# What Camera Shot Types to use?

What's up guys, welcome to a new episode of Filmmaking Friday. Today we're going to talk all about camera shot types.
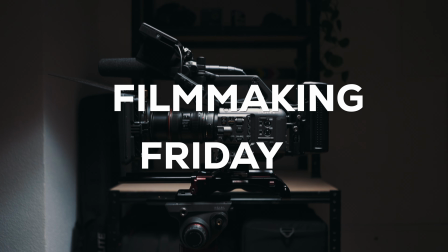0:08 Filmmaking Friday. Welcome back. Today we're going to dive into the world of camera shot types.
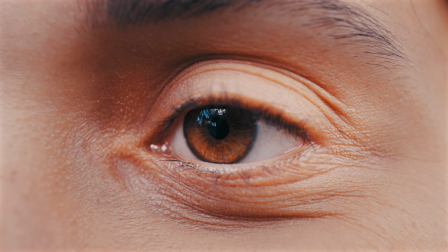0:15 We'll cover a variety of shots from the establishing shot to the extreme close-up and how they can help to tell your story in the most effective way.
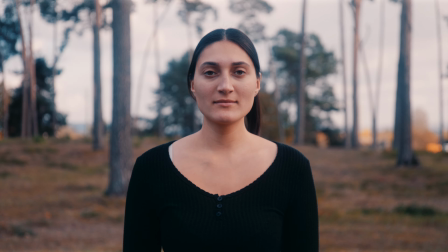0:22 So let's dive right in. Different camera shot types tell you how much of the frame your subject or object occupies in relation to the environment that surrounds them. Wide, medium, close-up, let's work our way in. First up, let's talk about the establishing shot.
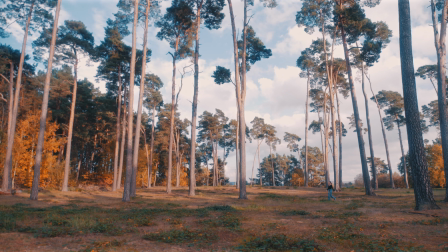0:34 This is a shot typically used at the beginning of a scene to show the audience where the action is taking place.
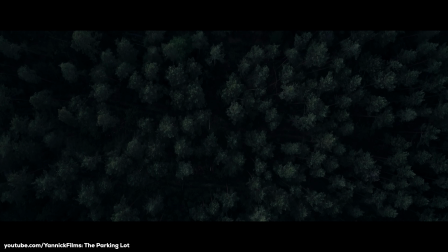0:39 An establishing shot is often a wide or even aerial view of a location like a city skyline, a house, or landscape.
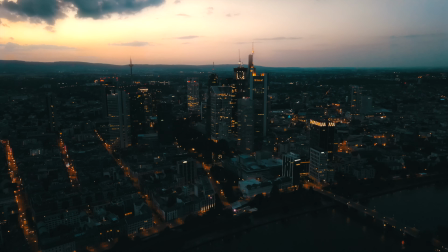0:45 The goal is to give the audience a sense of place and context for the upcoming scene. You can use establishing shots to orient the audience and set up the location before cutting to a more detailed action.
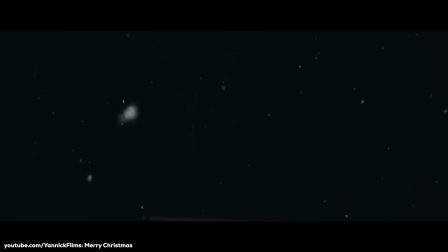0:54 They're especially useful in films, TV shows, and documentaries where the setting plays an important role in the story.
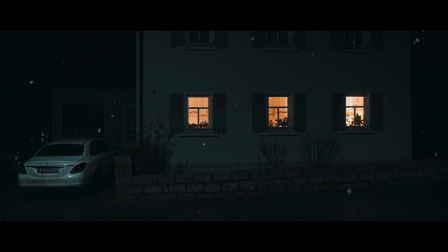1:00 You can also use establishing shots to set the mood or tone of a scene.
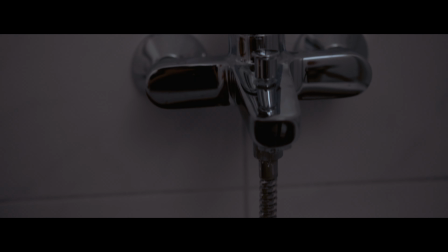1:03 For example, a rain-soaked street can foreshadow a dramatic or tense moment, while a sunny beach might suggest a light, joyful scene. Or you intentionally make it the other way around to really surprise your audience. I remember a scene taking place on a sunny beach and suddenly terrorists attack. Next up is the master shot, which captures the entire scene from a wide angle, including all the characters and key action.
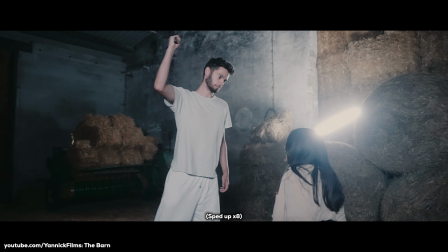1:22 A master shot, or short master, is a film recording of an entire dramatized scene, start to finish, from a camera angle that keeps all the players in view.
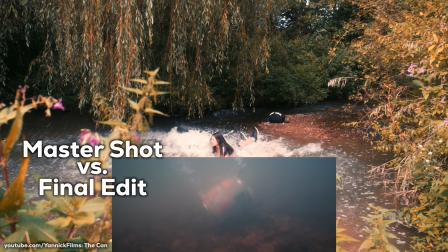1:29 A master shot typically shows the whole scene from a distance that allows the audience to see all the characters and their positions relative to one another.
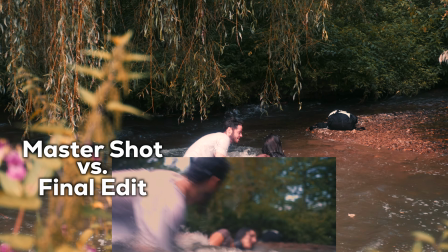1:36 This lets the viewer know who is in the scene and what is happening where to easier follow the action.
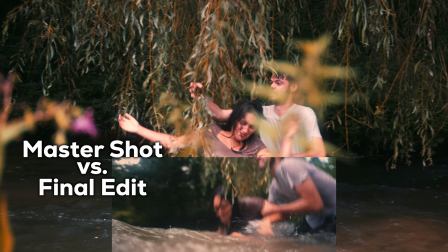1:41 The master shot serves as a backbone for the scene, ensuring that you have a full recording of the action.
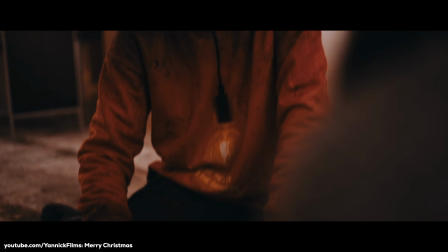1:45 This is useful for editing as it provides coverage to cut back if needed. It's often used in dialogue-heavy scenes to establish the spatial relationship between characters. One tip: if you're shooting for coverage, shoot the master shot first, then move in for close-ups and other angles. This approach will help you maintain continuity in the edit. Now let's take a look at the wide shot and long shot, as they are very similar but still different.
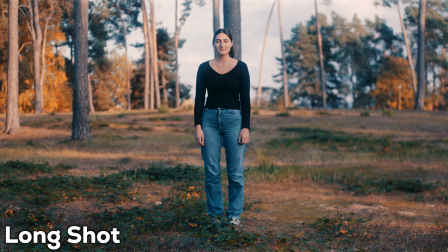2:06 Both shots show the subject from a distance, capturing their full body and some of the surrounding environment.
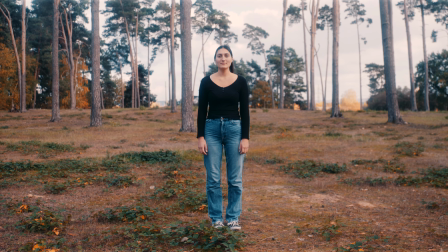2:10 A wide shot, which can also be called a full shot, is typically used to establish the setting and show the character's place within it.
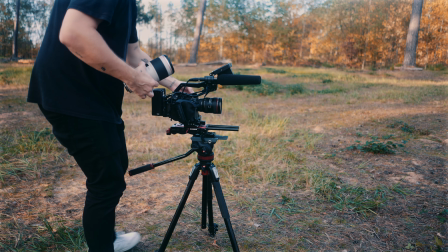2:17 While a long shot focuses on the character from a distance, this can also mean showing the character in full from far away on a zoomed-in lens. In a wide shot, the subject appears small within the frame, giving more attention to the environment or setting.
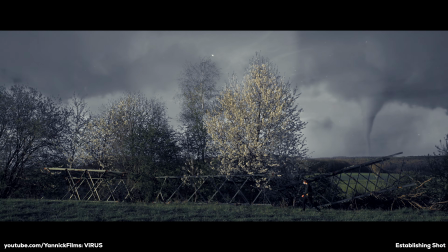2:28 It's perfect for showing where the character is. Wide shots are often used to show a character moving within a space or to establish relationships between multiple characters in a scene.
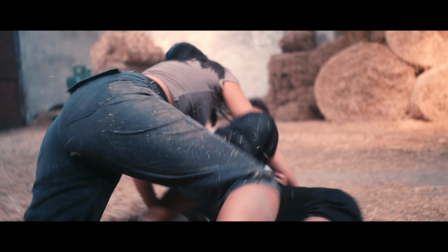2:36 It's also great for action sequences where you want to show the full range of movement. Think about what the background or environment can add to the story.
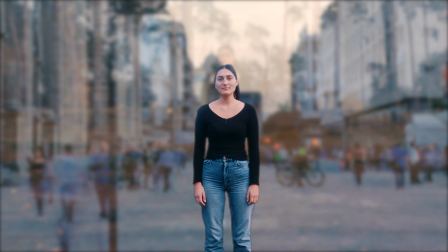2:43 Is the character isolated in a vast open space, or are they part of a bustling crowd? A wide shot can help convey that narrative visually. Next up, the medium full shot, or cowboy shot, which frames the subject from the knees up.
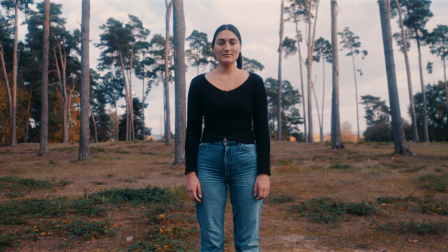2:54 The medium full shot allows the viewer to see the subject's body language and some of the surrounding environment while still keeping the focus on the person.
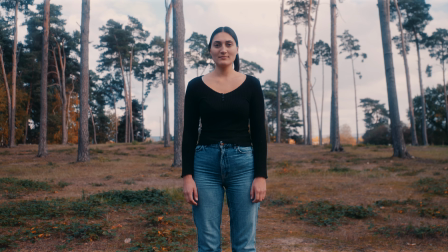3:00 They're often used in Western films, hence the nickname cowboy shot, because they also capture the gun holster area.
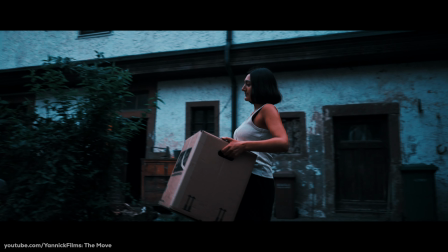3:06 Use medium full shots to show character interactions where both facial expressions and body language are important. It provides more detail than a wide shot while still giving some environmental context. Moving in closer, we have a medium close-up, which frames the subject from the chest or shoulders up.
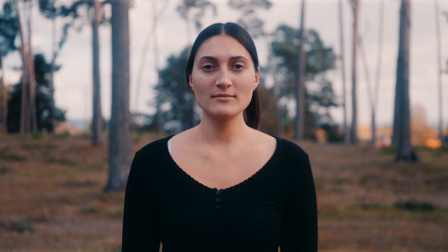3:20 The medium close-up shot gives a more intimate view of the subject, focusing on facial expressions and upper body language.
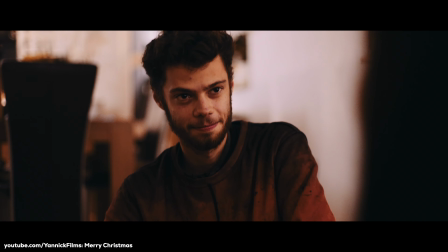3:25 This shot type is perfect for dialogue scenes where you want to capture a character's emotions without getting too close. It's commonly used in interviews, documentaries, and dramatic moments. Now let's focus on the close-up shot, which frames a character's face or a specific detail closely.
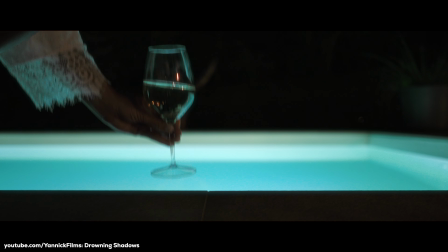3:39 Close-up shots fill the frame with the subject's face or a small specific detail. They capture facial expressions in detail, making them ideal for conveying emotion.
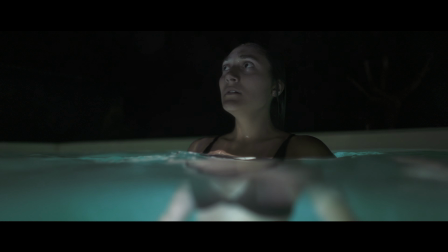3:47 Close-ups are great for showing a character's emotional reaction or drawing attention to important details like a hand gesture, an object, or a piece of text.
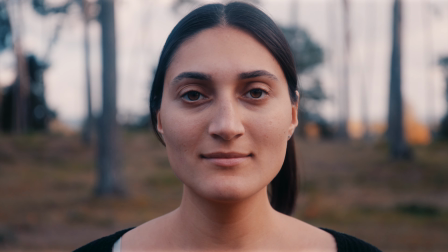3:54 It's often used in dramatic moments to show intense feelings. While close-ups are effective for showing emotion, using them too often can lose their impact. Finally, we have the extreme close-up shot, which focuses on an even smaller detail, like for example just the eye of a subject or an object.
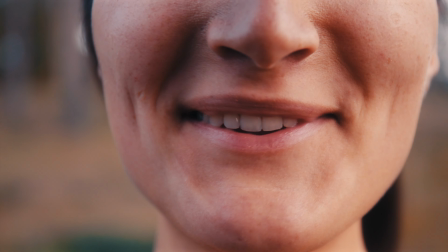4:08 Extreme close-ups magnify a small part of the subject, such as the eyes, lips, or even an object like a ticking clock or a drop of water.
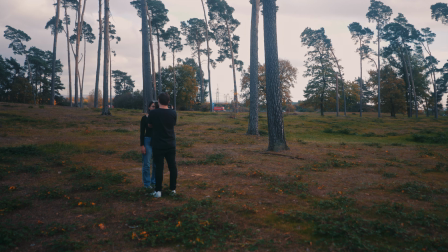4:15 This shot type is often used to heighten intensity or draw attention to something significant.
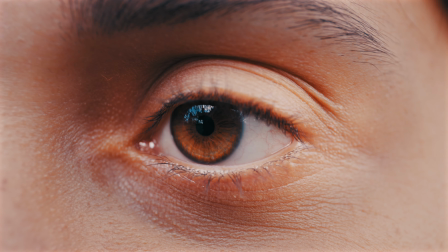4:19 For example, an extreme close-up of a character's eye can emphasize fear or determination, while a shot of a clock moving can add tension.
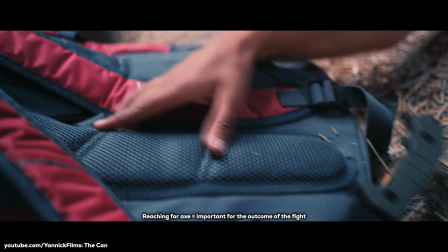4:26 Extreme close-ups can feel jarring or intense because of their magnified focus. Use them sparingly to create a strong impact or symbolize something important in the story. So how do you decide which shot type to use for your scene? Here are some tips. As always, consider the story.
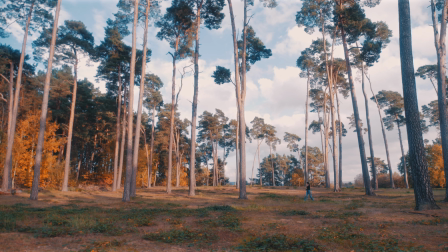4:39 Think about the emotions or ideas you want to convey, use wider shots to establish context, medium shots to capture interactions, and close-ups for emotional impact. Next up, the subject's importance.
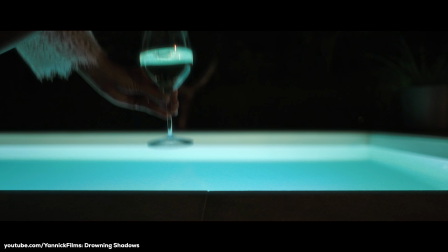4:49 The closer you get to the subject, the more importance you give them in the frame. Use close-ups for key characters or significant details, and not for unimportant things just because you can. This is very often done with close-ups or extreme close-ups. Use them sparingly when it's important and makes sense.
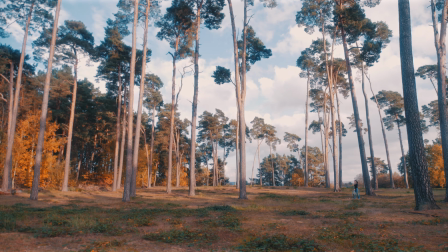5:04 And the last tip, pacing and editing. Consider how the different shot types will flow together in the edit.
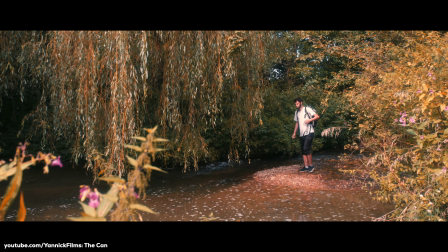5:09 You can create a rhythm by varying the shot types or build tension by moving from wide to close-up as the scene progresses.
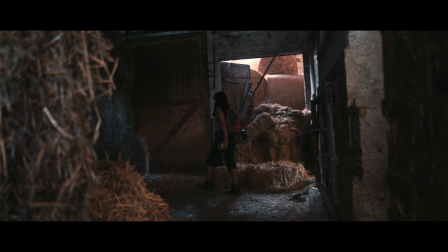5:14 For example, having wide shot after wide shot after wide shot can be very boring. And last but not least, rules are there to be broken.
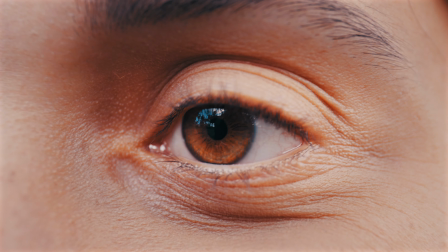5:20 Once you master the rules, feel free to be creative by creating a movie just out of extreme close-ups or do an entire sequence in an establishing shot. I don't know. Now that's it for today's episode on camera shot types. I really hope you found it informative and useful. As always, if you have any questions left, feel free to leave them down below in the comments. Next week, we're going to talk all about camera movement. So stay tuned for that. And also don't forget to subscribe so you don't miss out on it. See you next week.